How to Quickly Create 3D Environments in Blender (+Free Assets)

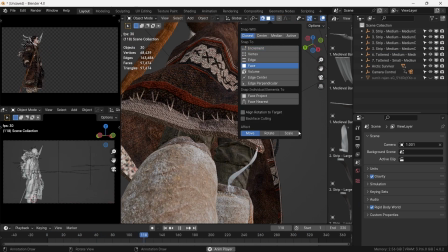(4:14)
Then turn on snapping to faces and start copying and lining them up.
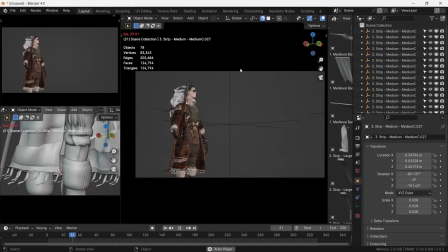(4:22)
Then we can play and see how it looks.
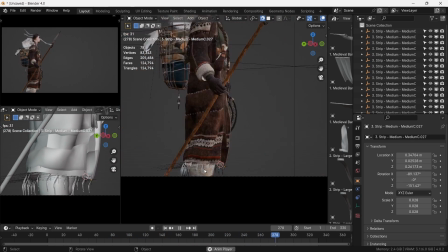(4:25)
Immediately, we can see that all the simulations have the same phase, and it does not look ideal.
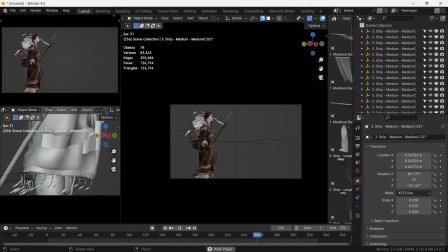(4:31)
This is because all of them have same user data. But we do have one-click solution for this.
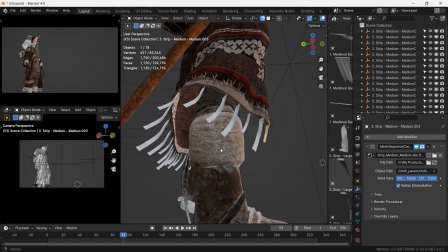(4:37)
In the modifier section, we make each simulation as single user data.
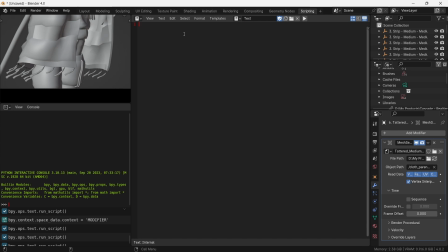(4:42)
Now we go to scripting workspace, create a new text input, and paste this script. I've provided this script with a free version as well. What it essentially does is that it looks for Alembe files in the project and offsets them randomly within a certain range.
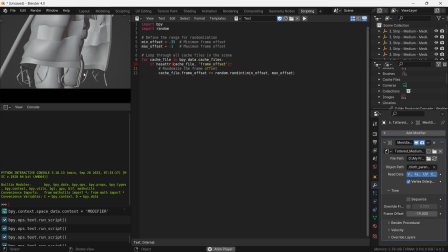(4:58)
We run this script, and lo and behold, it now appears random.
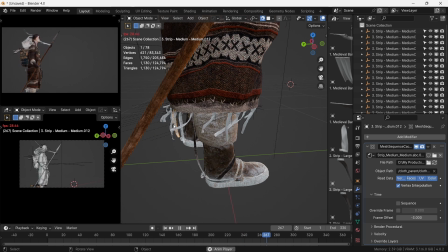(5:03)
We could do it manually as well and modify settings for each simulation, but this script automates this process.
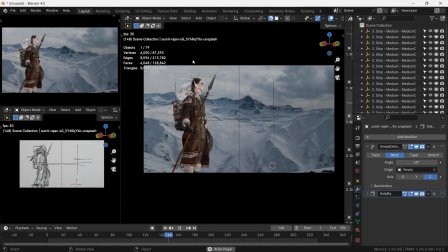(5:11)
Let's see how it looks. Next, we set up the lighting.
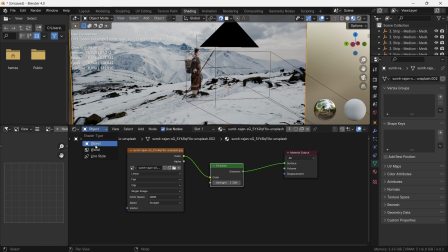(5:17)
We give the background an emissive material. To set the foundations of the lighting, we'll use the same image as an HDRI.
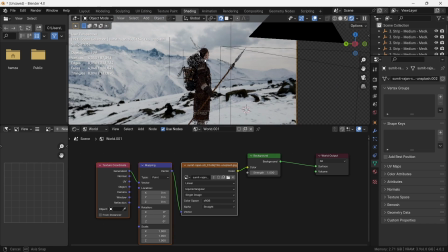(5:24)
This casts similar lights and shadows, although a bit weak and flat.
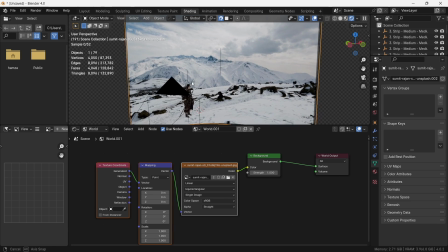(5:29)
We'll fix that next. So if we see the image closely, we can identify the areas of shadows and areas of highlights.
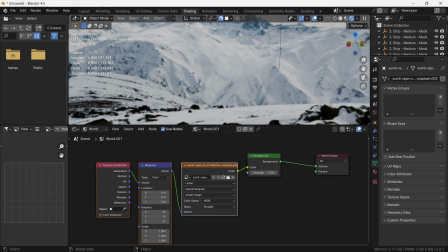(5:36)
If you draw a straight line between them, we can identify the direction of the light.
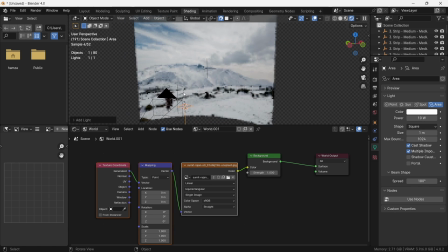(5:41)
Once identified, we'll add an area light to cast somewhat of a diffuse but directional light.
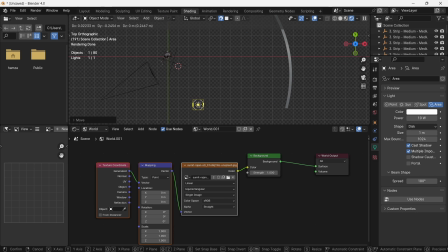(5:47)
We'll move this light to roughly simulate the direction the light in the image is coming from.
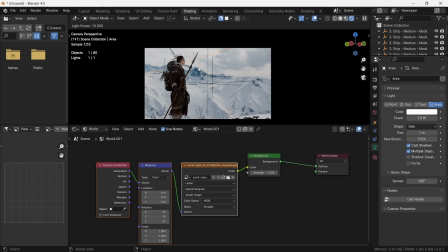(5:52)
Now, in the camera view, we can right-click, select Adjust Light Power, and move the pointer to the right to increase the power of the light.
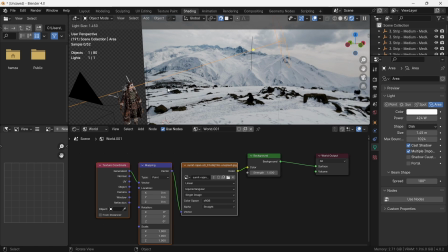(6:01)
Similarly, we can increase the size of the area light just a bit to make the light a bit more diffuse.
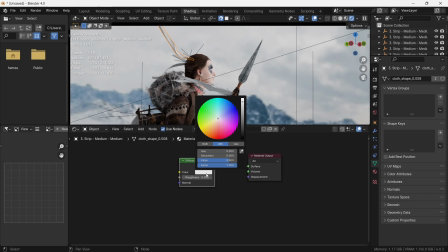(6:07)
This looks about right. For the cloth, we give red diffuse material to some strips.
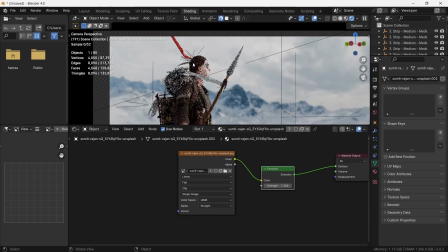(6:12)
The paid version does come with some interesting textures to go along as well. We make another diffuse texture and make it a bit off-white.
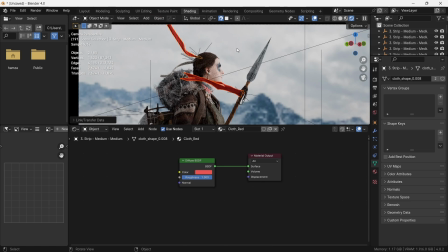(6:21)
Now we can copy these materials to the rest of the cloth simulations.
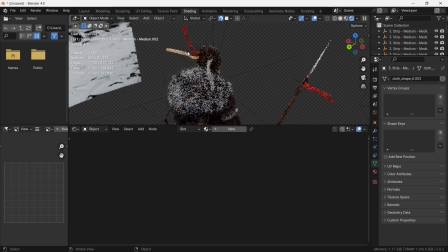(6:25)
We select the other sims, select the one having the material in the last, press Ctrl-L and link materials.
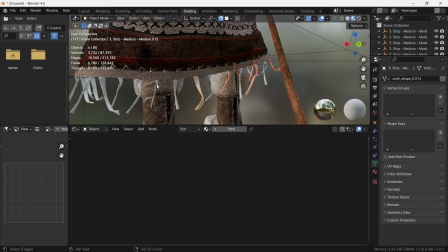(6:33)
We do a similar process at the bottom as well, selecting alternate strips and giving them a red material.
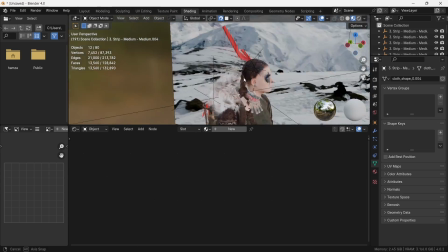(6:43)
Then selecting the rest of the strips and giving them the off-white material. This looks better.
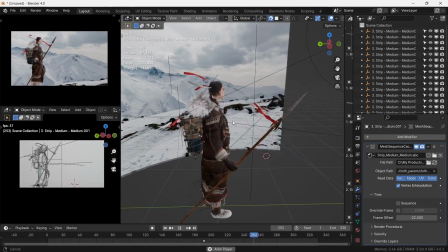(6:49)
Next, we'll add some atmospheric elements. This is a geometry node system which gives flowing particles.
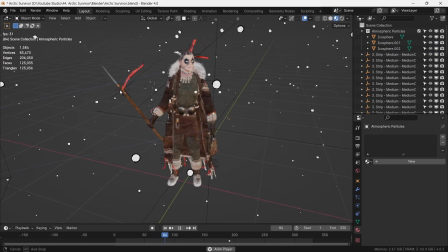(6:56)
I'll link this in the description as well. We use this system to simulate falling snow from the direction of the wind.
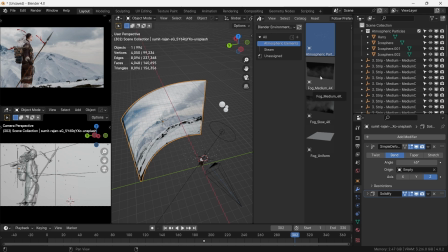(7:02)
This adds one more layer of depth. Next, we'll add a 2D fog footage to give the scene another level of depth.
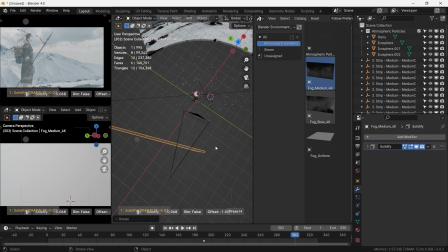(7:10)
We temporarily give it a solidify modifier so that we can see the plane from the top view, and we place it just in front of our character.
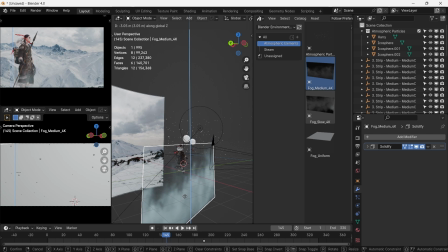(7:17)
We can now adjust the plane for it to be somewhat of a low fog.
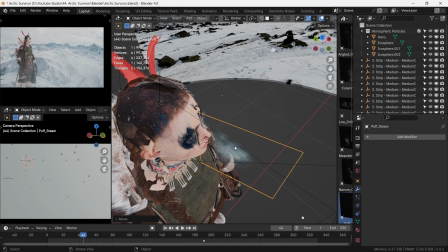(7:22)
Our breathing character releases puffs of vapor from her mouth in the Arctic climate.
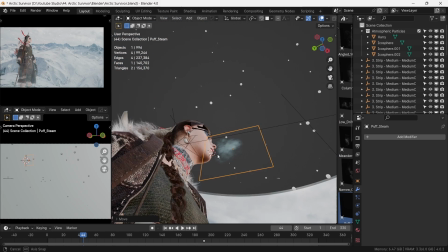(7:27)
For this, we place a plane of steam elements in front of her mouth.
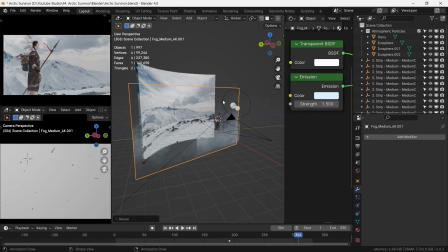(7:31)
Now we can duplicate the fog plane and place it between the character and the environment for some more fog.
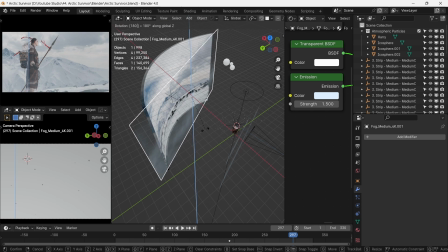(7:37)
We can add another fog plane for more depth, and then rotate the planes to match the fog direction as the direction of the wind.
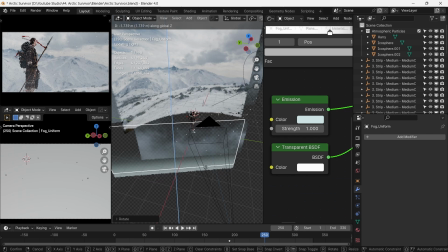(7:44)
We can add another diffuse low-lying fog element to give some gradient to the fog.
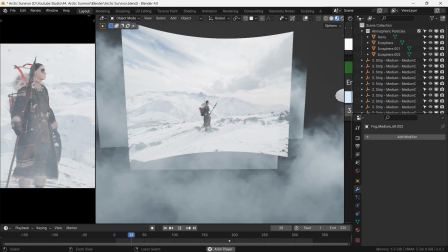(7:49)
With all of this set in place, we are ready to render.
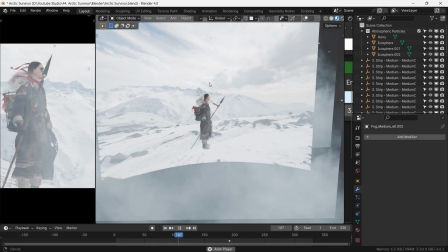(7:53)
The best thing about it is that it's all real-time and fast to render.
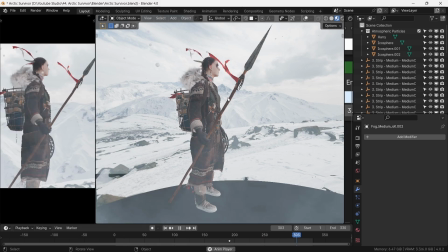(7:58)
With some color grading, we have our final result.
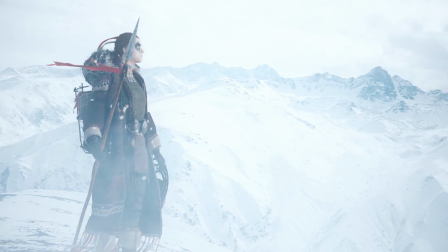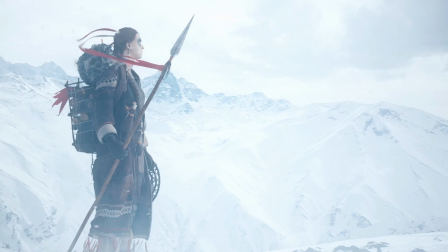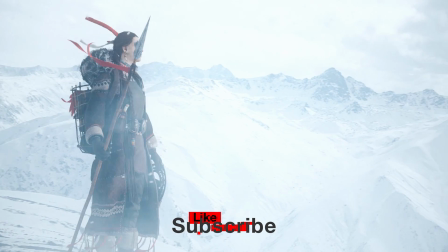(8:12)
Thank you so much for passing by. Leave a like if this was helpful. Do consider subscribing to the channel and my free email newsletter if you learned something.
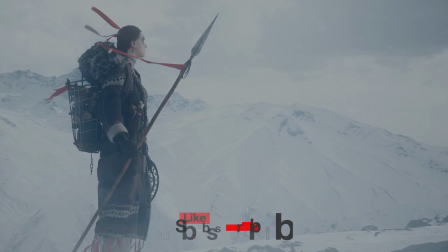(8:21)
I will see you in the next one. Farewell.